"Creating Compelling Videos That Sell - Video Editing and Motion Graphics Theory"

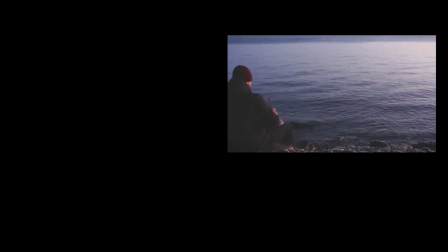255s
You can see something that does not have this ease in ease out effect and compare it to a transition that does have this easing effect.
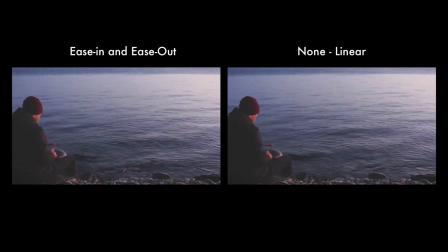263s
Kind of a big difference, huh?
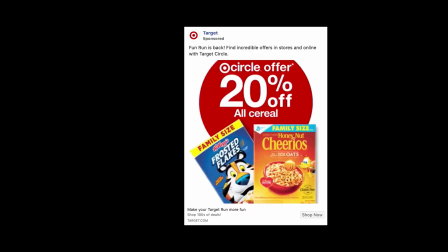265s
So the speed of the animation is important in showing our style and connecting with our target viewer, but also the length of the video clip as well.
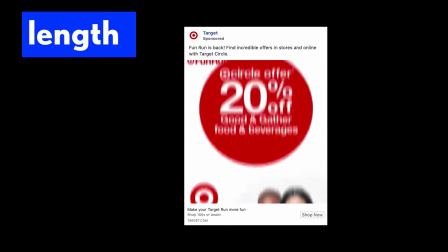274s
You just have a few seconds to grab a viewer and how you craft your video will determine how long they stay and finish up the entire video. The longer your motion and animation, take for instance this software ad, the more you have to do to keep the viewer's eyeballs on the video. Notice the constant animation that's happening? This is an attempt to keep your attention on the ad. Having a wonderful pace to your animation at the start of your ad is great, but you need to continue to follow through if you plan on making your videos longer than 10 seconds.
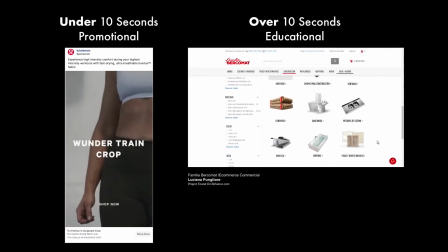305s
Videos shorter than 10 seconds are a bit easier to manage, but gives you less time to explain your business or product.
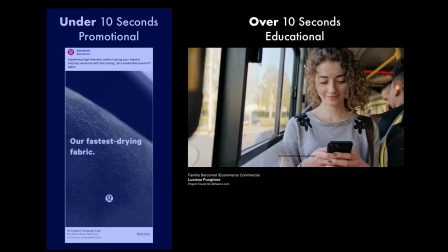312s
That's why videos that are more short in length or short form need to focus on driving the user to click through to the next stage of the sales process.
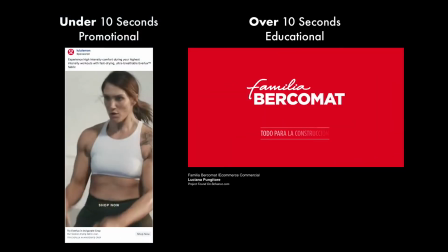320s
That may be a landing page or a purchase now button.
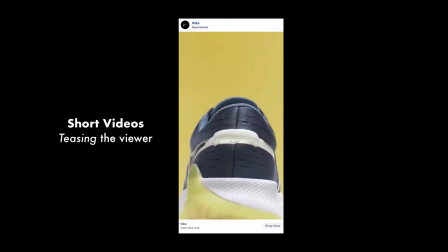324s
Shorter videos are less about educating the viewer on a product and more about teasing the viewer with the product.
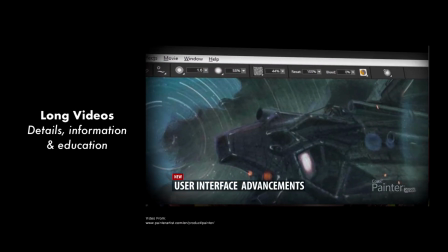331s
Longer videos tend to be more educational in style, maybe even guide the viewer on how to use the product.
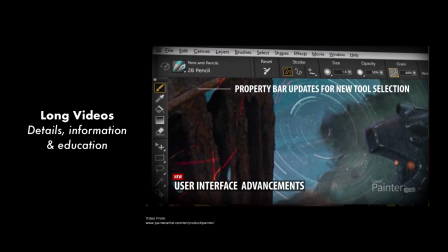338s
We are seeing how knowing our target viewer, knowing how long to make our videos,
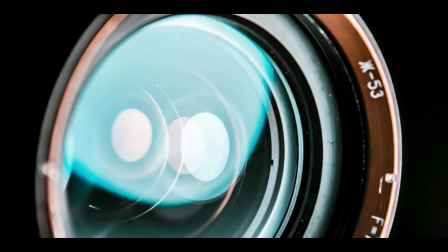343s
and also the pacing of the animation could be big factors and how successful our videos are.
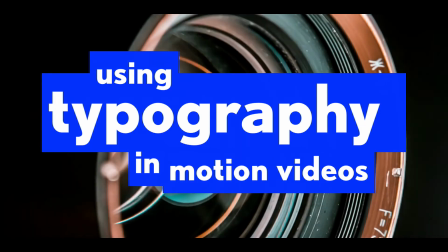348s
But let's give even more detail about how to use typography, color, layout to create a nice balance between elements and our videos.
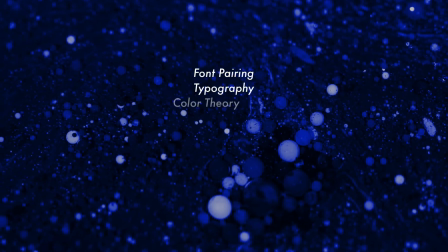358s
Some of the same principles of design and graphic design can be applied to motion video.
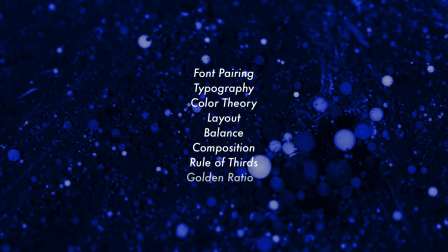363s
Concepts like font pairing, typography, color schemes, and layout are all critical factors.
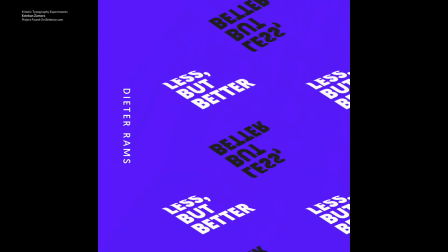370s
Typography in motion videos is something truly to behold.
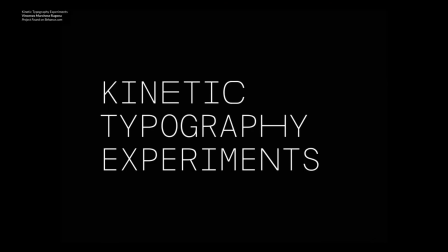374s
Type can slide in, disappear and reappear, fade in and out, replace each other, or even take up the whole screen.
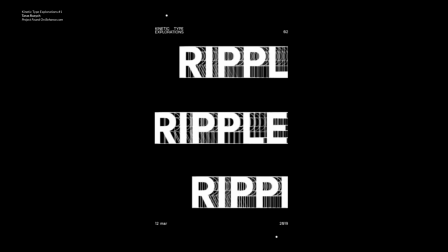382s
Using a similar typeface choice throughout your motion video can help it stay branded and consistent.
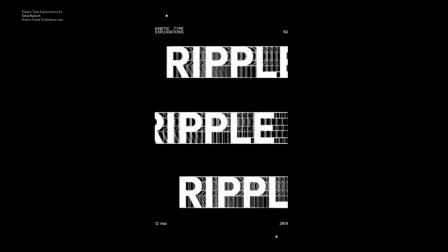388s
The same rules apply to static ads or fixed ads as the same two motion videos as well.
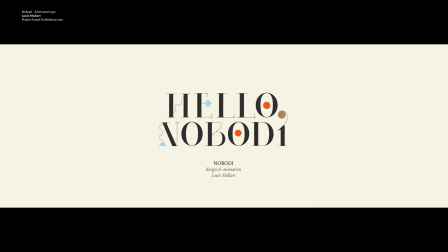395s
If you use multiple typefaces or fonts in one video, make sure they pair well together and use enough contrast between your typeface choices,
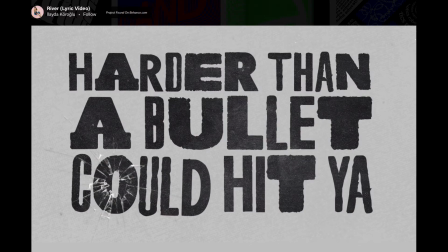403s
like one being bold and another one being thinner or one being a serif typeface and another being a sans serif typeface.
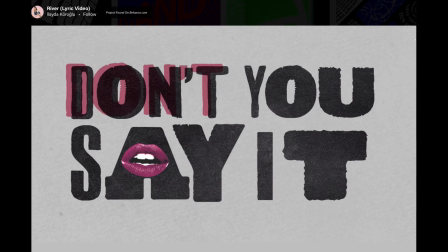413s
Typography or type can easily overwhelm a motion video. Never present so many long phrases in too short a time period.
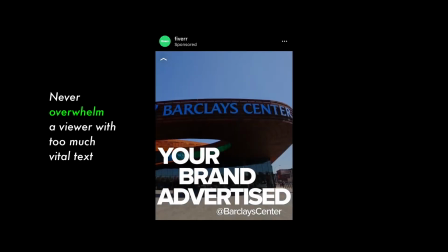421s
Watch your video multiple times to make sure you can read out loud all of the vital text. This is one aspect we don't have to worry about with static graphics.
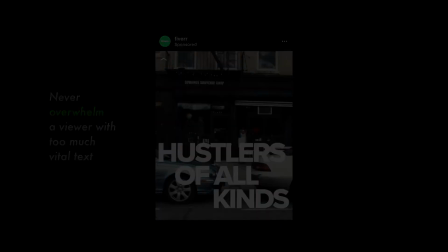430s
This time with motion we have to worry about the pacing here.
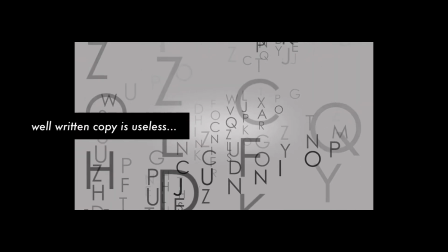433s
Well-written type or copy is useless if the viewer cannot easily read and digest the typography.
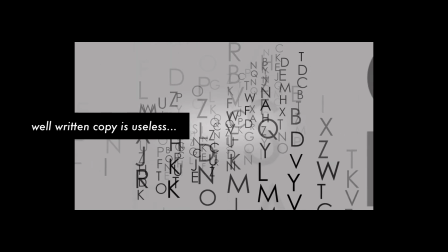440s
Readability here is key and you don't want to cause reader exhaustion by the end of a long video, for example.
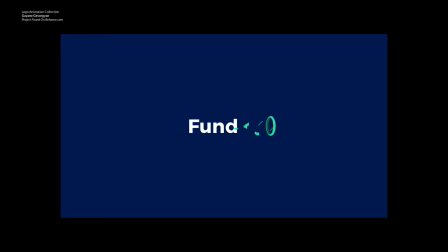448s
Great motion typography can be seen in animated logo examples. Take for instance this one.
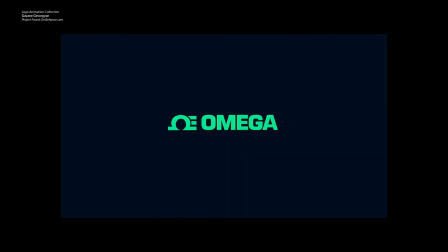454s
The The timing of when you bring in some letters over others, and what transitions you use all play a part of the overall brand presentation and feel.
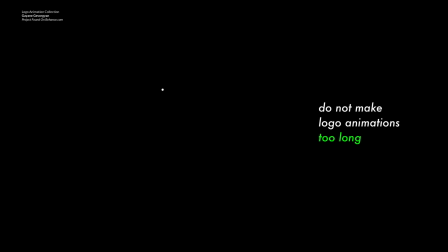464s
Never take too long to animate a logo. If it takes over 8 seconds to fully bring in a logo, that might be too much time for the viewer to spend idle watching it. A 2-5 second animation for a logo seems to be a great average time for most brands in ad video intros and outros. take for instance this animated logo we have this triangle spinning in a little bounce action to add a little subtle movement and a glare effect to finish it off all of these are small quick actions that do not take away from the brand readability of the logo it is legible right away or within a second or two and is effective in introducing the company brand before in a long form or short form video. Motion typography can help characters come to life. Motion typography can also be called kinetic typography.
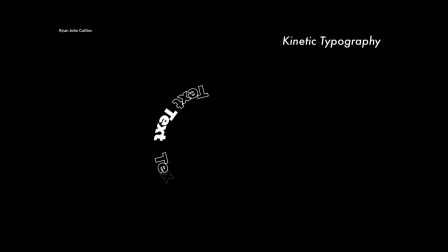518s
Notice how mesmerizing this form of animation is, and that's exactly the point. We can stare at this for several minutes and still be entertained.
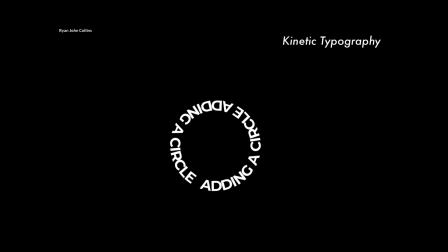527s
This is the type of fast attention-grabbing elements we want to have in our social media ads, video ads, GIFs, and more.
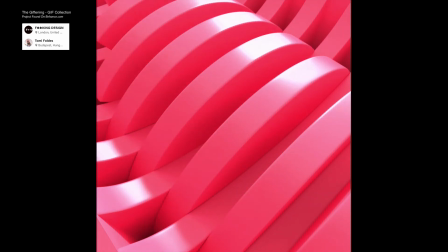535s
This type of animation is highly effective at driving traffic, and users to click more about a project or service are just to grab their attention. Because of this irresistibility and attention-grabbing qualities,
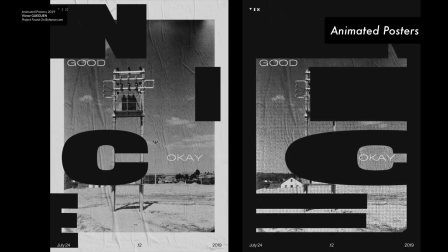549s
you may see motion videos spilling into shorter clips on social media where animated posters have started to take over.
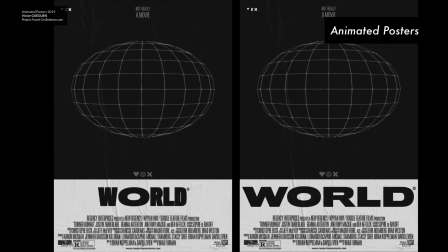557s
Designers can take their static posters, add a bit of motion to transform them into interactive pieces that can go viral and rack up new followers. I think the future of design will slowly gravitate toward movement and animation in designs we create for brands and for ourselves.
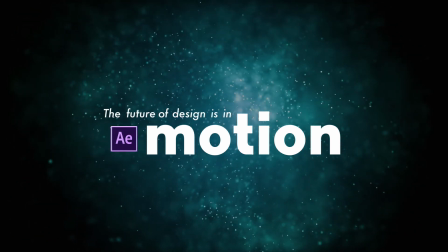576s
Learning motion programs like After Effects can be helpful to land future jobs that require
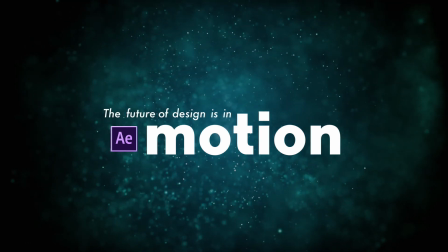581s
these specific set of skills. static design is not going anywhere
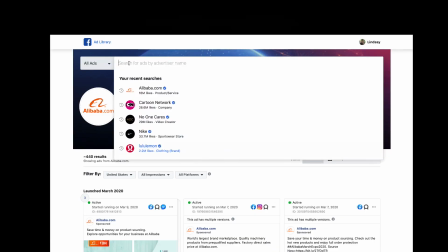586s
but the future is in movement want to study some of the latest motion videos used in social media you can check out your Instagram feed for video ads
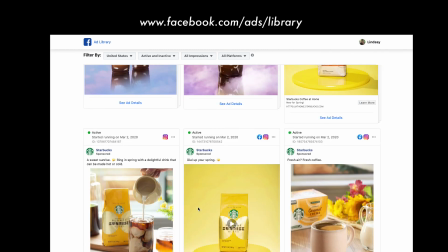596s
and study how they craft them paste them and use typography or you can head over to facebook.com slash ads
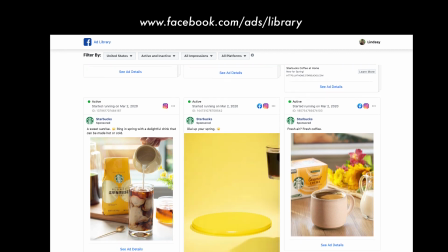604s
slash library to access all the current mobile ads being run and several of them are motion videos